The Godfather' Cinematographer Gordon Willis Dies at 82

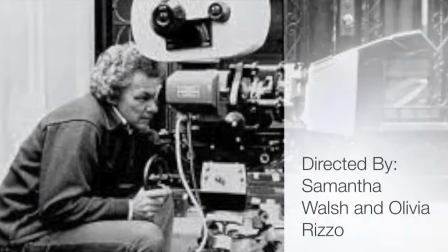[0:00]
The Life of Gordon Willis
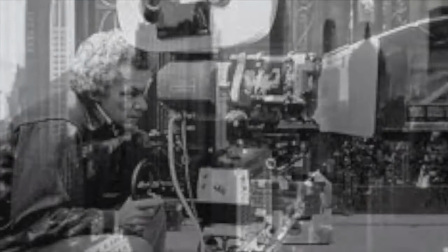[0:04]
Directed by Samantha Walsh and Olivia Rizzo Narrated by Samantha Walsh
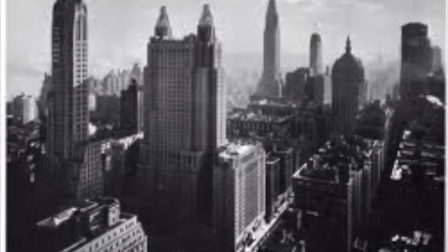[0:11]
Gordon Willis was born on May 28, 1931 in Astoria, New York.
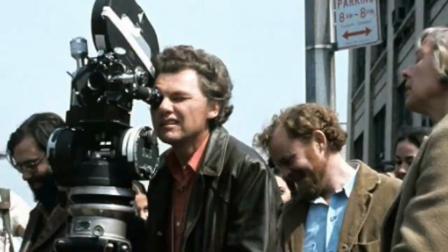[0:17]
Willis has worked as a cinematographer since 1970.
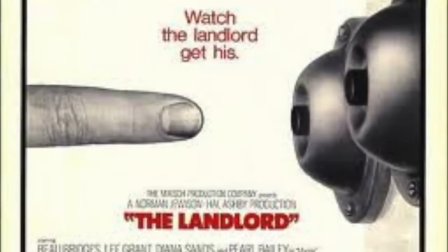[0:21]
The first film Willis worked on was known as The Landlord when he was 39 years old.
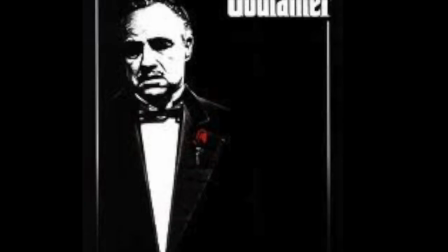[0:27]
Willis' work was not recognized until 1972, when he worked on Francis Ford Coppola's The Godfather.
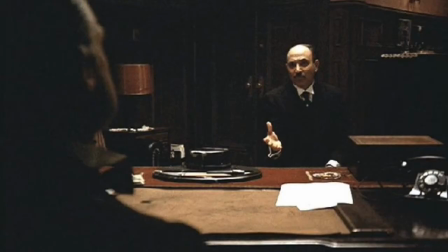[0:34]
Willis continued to work with Coppola for the next two Godfather installments. The opening scene of The Godfather begins with a close-up.
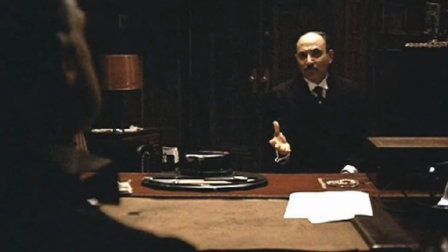[0:42]
The man is dressed in dark clothing and the background is dark. Only his face is in the light, and there is a slow dolly outward.
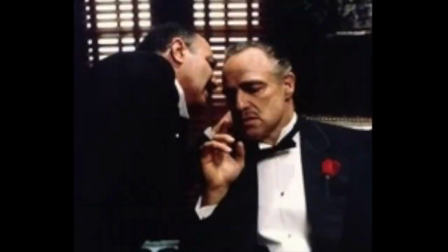[0:50]
The entire first scene is dimly lit, which foreshadows the criminal activities, dangerous people, and the events that will take place during the rest of the movie.
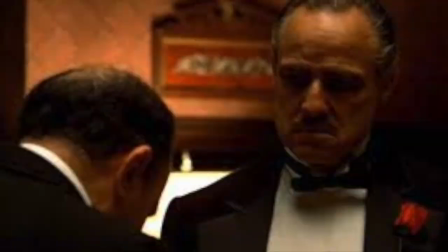[0:59]
Willis has been criticized often for leaving the eyes of many characters dark. He specifically did this with Vito to add mystery to the character.
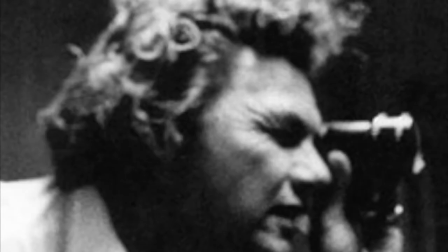[1:08]
Willis did not want the viewer to know what he was thinking. Willis is famous for using contrast within his films.
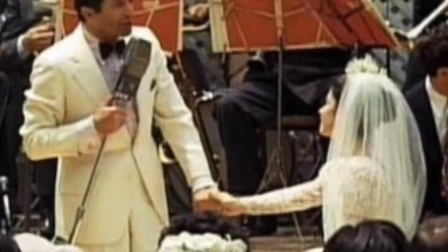[1:14]
He had the ability to use shadow and contrast to create visual relativity.
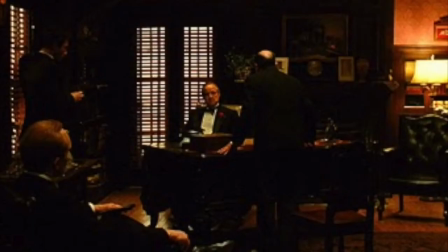[1:19]
some of these examples of contrast include the juxtaposition of connie's wedding with veto's office
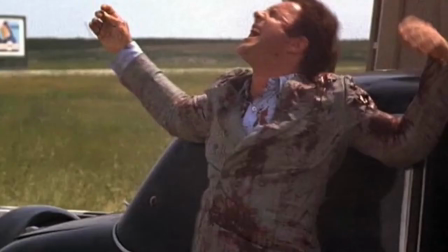[1:25]
as well as the juxtaposition of apollonia and michael's love scene with sonny's shooting
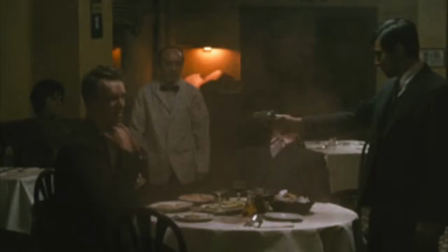[1:31]
some of the scenes that are dimly lit include the meeting of sonny veto and salazzo when michael kills salazzo and mccluskey and the meeting of
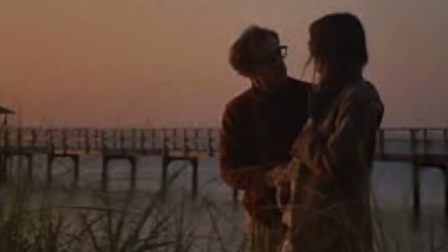[1:39]
the heads of the five families This dim lighting helped give Willis the nickname The Prince of Darkness.
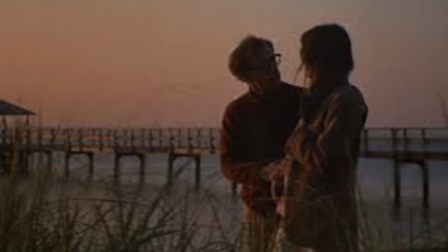[1:46]
One of Willis' favorite cinematic techniques was to film at the magic hour before twilight because the sun is low and it creates a nostalgic glow for the past.
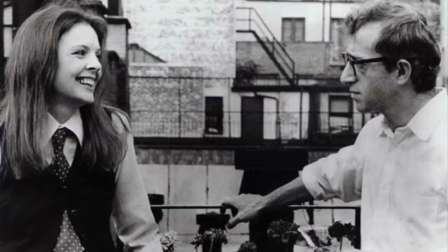[1:55]
Willis has had an impressive career as he has also worked with director Woody Allen on many films.
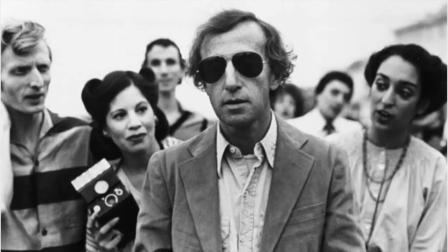[2:01]
These include Annie Hall, Manhattan, and Stardust Memories.
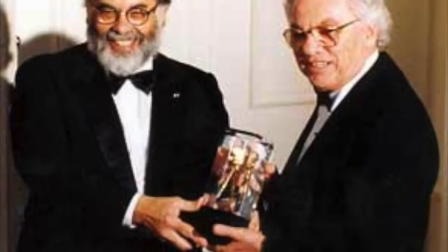[2:07]
Willis has been nominated for eight awards and has won six, including an honorary award at the Academy Awards,
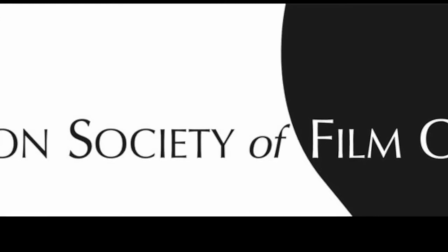[2:13]
a Lifetime Achievement Award at the American Society of Cinematographers, and a Boston Society of Film Critics Award for Best Cinematography.
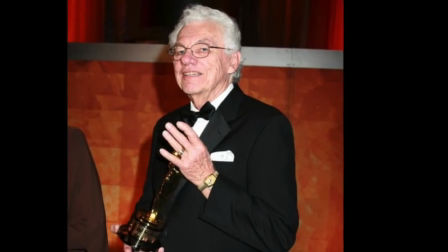[2:23]
Willis believed that all aspects of cinematography were not only meant to make a film look nice, but also to help convey the meaning of it.